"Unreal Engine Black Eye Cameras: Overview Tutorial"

And here's Buddy, pigeon-toed zombie with a little skip in his animation cycle.
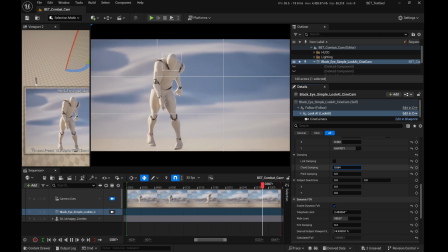[8:26]
But you get the idea how quickly you can move here. It's so fast. And then, what if? Like, well, let's just try it from the side. Composition's preserved.
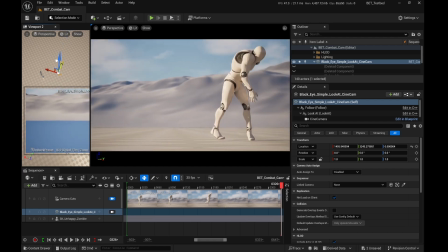[8:39]
The object in screen size is preserved. Look how fast you can try out different shot ideas.
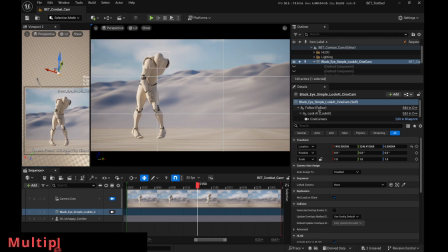[8:49]
Multiple subjects. You can track more than one thing. It's super useful. So pick your LookAt, open a subject, add more, little plus. So we got 2 subjects now. And I'm going to make the second one also looking at the character.
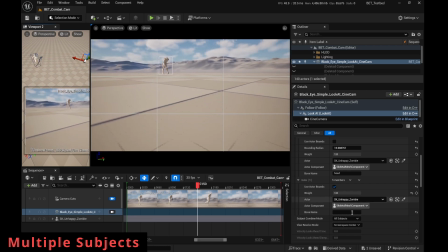[9:03]
We're going to track 2 things on the same character. So we'll turn off actor bounds and look at this. Pelvis. So we're tracking the head and the pelvis.
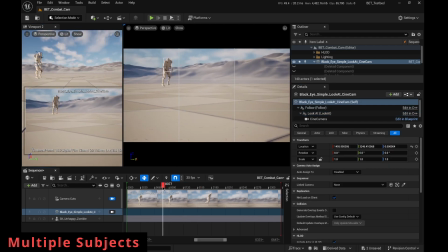[9:12]
You can see top left, the 2 little blue boxes, one on the head and one on the pelvis.
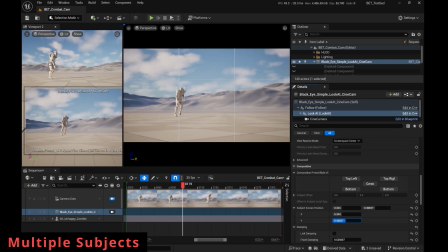[9:18]
And what's really powerful about this, let's just adjust the composition here with the screen space position and
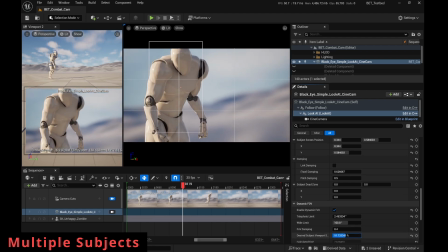[9:27]
make him a little bigger on the screen. So what's powerful about this is you can get very specific character framing,
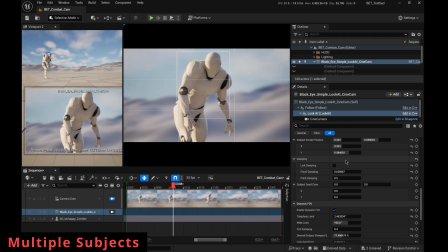[9:35]
like a cowboy shot or a mid shot. But the characters can be different sizes. Let's say you got a cutscene and there's some small characters and some big characters.
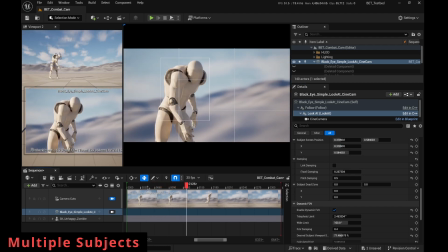[9:46]
You can have a single camera handle them. So right now, because we're tracking, you can see up in the top left, we're tracking his pelvis and his head,
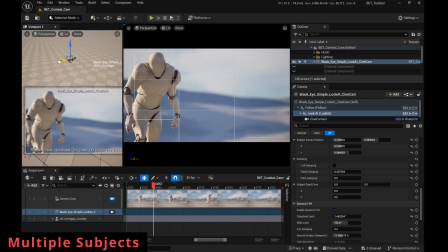[9:54]
combining to make the white box in the viewport which is containing both of those volumes,
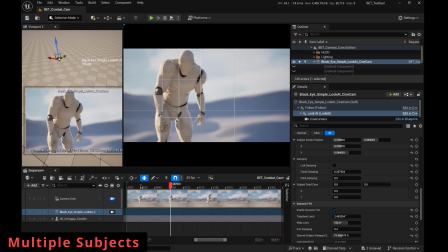[9:59]
the camera's going to zoom to always keep his pelvis and his head in the frame. And that's really powerful.
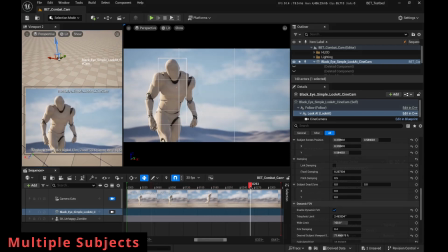[10:07]
You can put a head and a foot or multiple characters. And then the same thing goes.
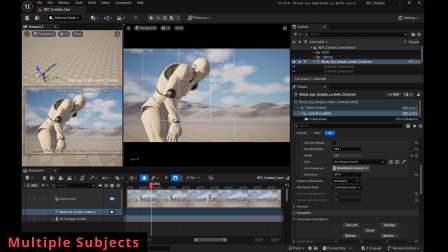[10:13]
You can drag the camera, move it around. And you're always going to get that shot with the head and the pelvis that size on the screen. Super useful. Plate and pedestal. It's these little things.
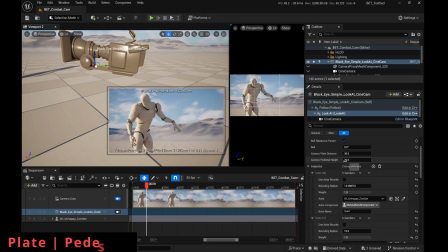[10:26]
They add up to make the camera feel more realistic. So the camera plate distance and the pedestal height give you a pivot point that's not on the camera sensor, which is the default in Unreal.
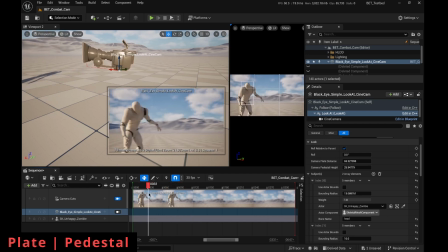[10:38]
And you can see now that we're mimicking the pivot point of where this thing would be if it was on a fluid head tripod. So like that's what it normally is. And the camera very unrealistically rotates around this pivot point. Now that on its own, it's not the most amazing thing, of course,
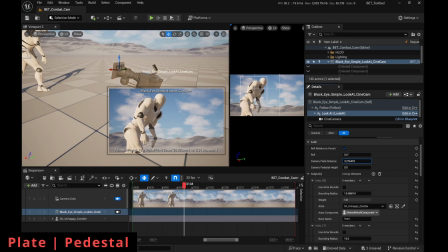[10:55]
but when you combine that with the dynamic LookAt and the fact that the camera is moving from this position, which is far more realistic, like this is how we've seen a camera rotate and twist and turn in all the movies and TV.
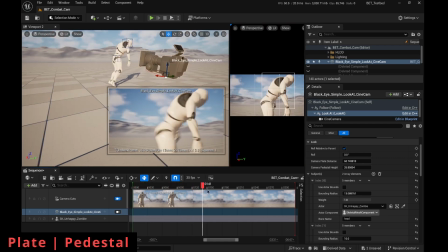[11:10]
And when you get that automatically framing and you get the pivot point right, it just feels right.
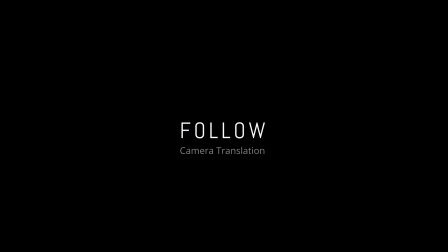[11:15]
And that's big. Follow, camera movement, a big topic. Let's go to the follow module, pick the eyedropper, pick the character.
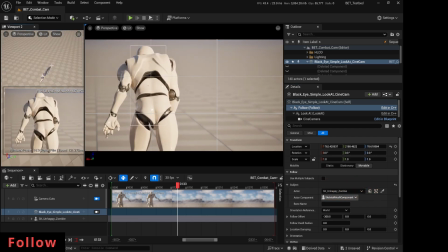[11:23]
By default, we just throw the camera back 300 units. So that's probably not what you want.
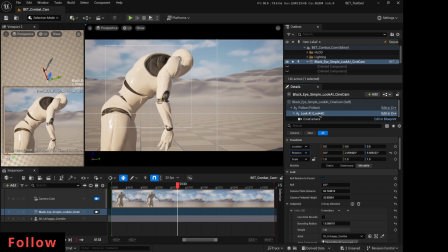[11:30]
So you can either punch it in the transform inspector or just grab the camera and move it to where you'd like.
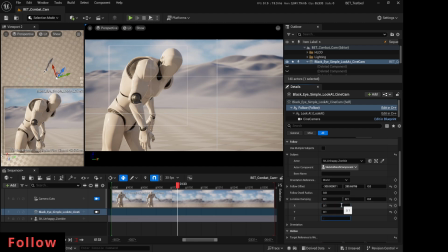[11:39]
I'm going to put a little damping in here. So we've got a bit of positional damping. And you can see now in seconds, we've created a track shot. Set the camera to follow the subject, move the camera to where you want it, put a little bit of damping on it, and the camera will automatically follow.
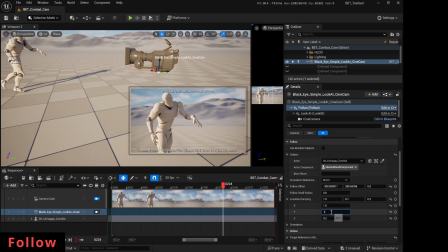[11:55]
Different damping settings are going to change the behavior of the camera drastically. So going from 0.1 to 1, the camera's now really heavy. And you can see as I move this back and forth, like look at that slow, heavy.
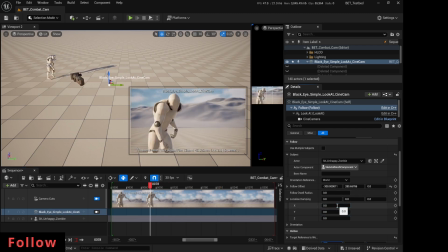[12:09]
Maybe that's too much. Maybe that's what you want. And check it out with 0. 100% camera is following, locked. Not realistic, probably not useful. But give the camera just a little kiss of damping. Small values, 0.2 here. And you now have this nice weight.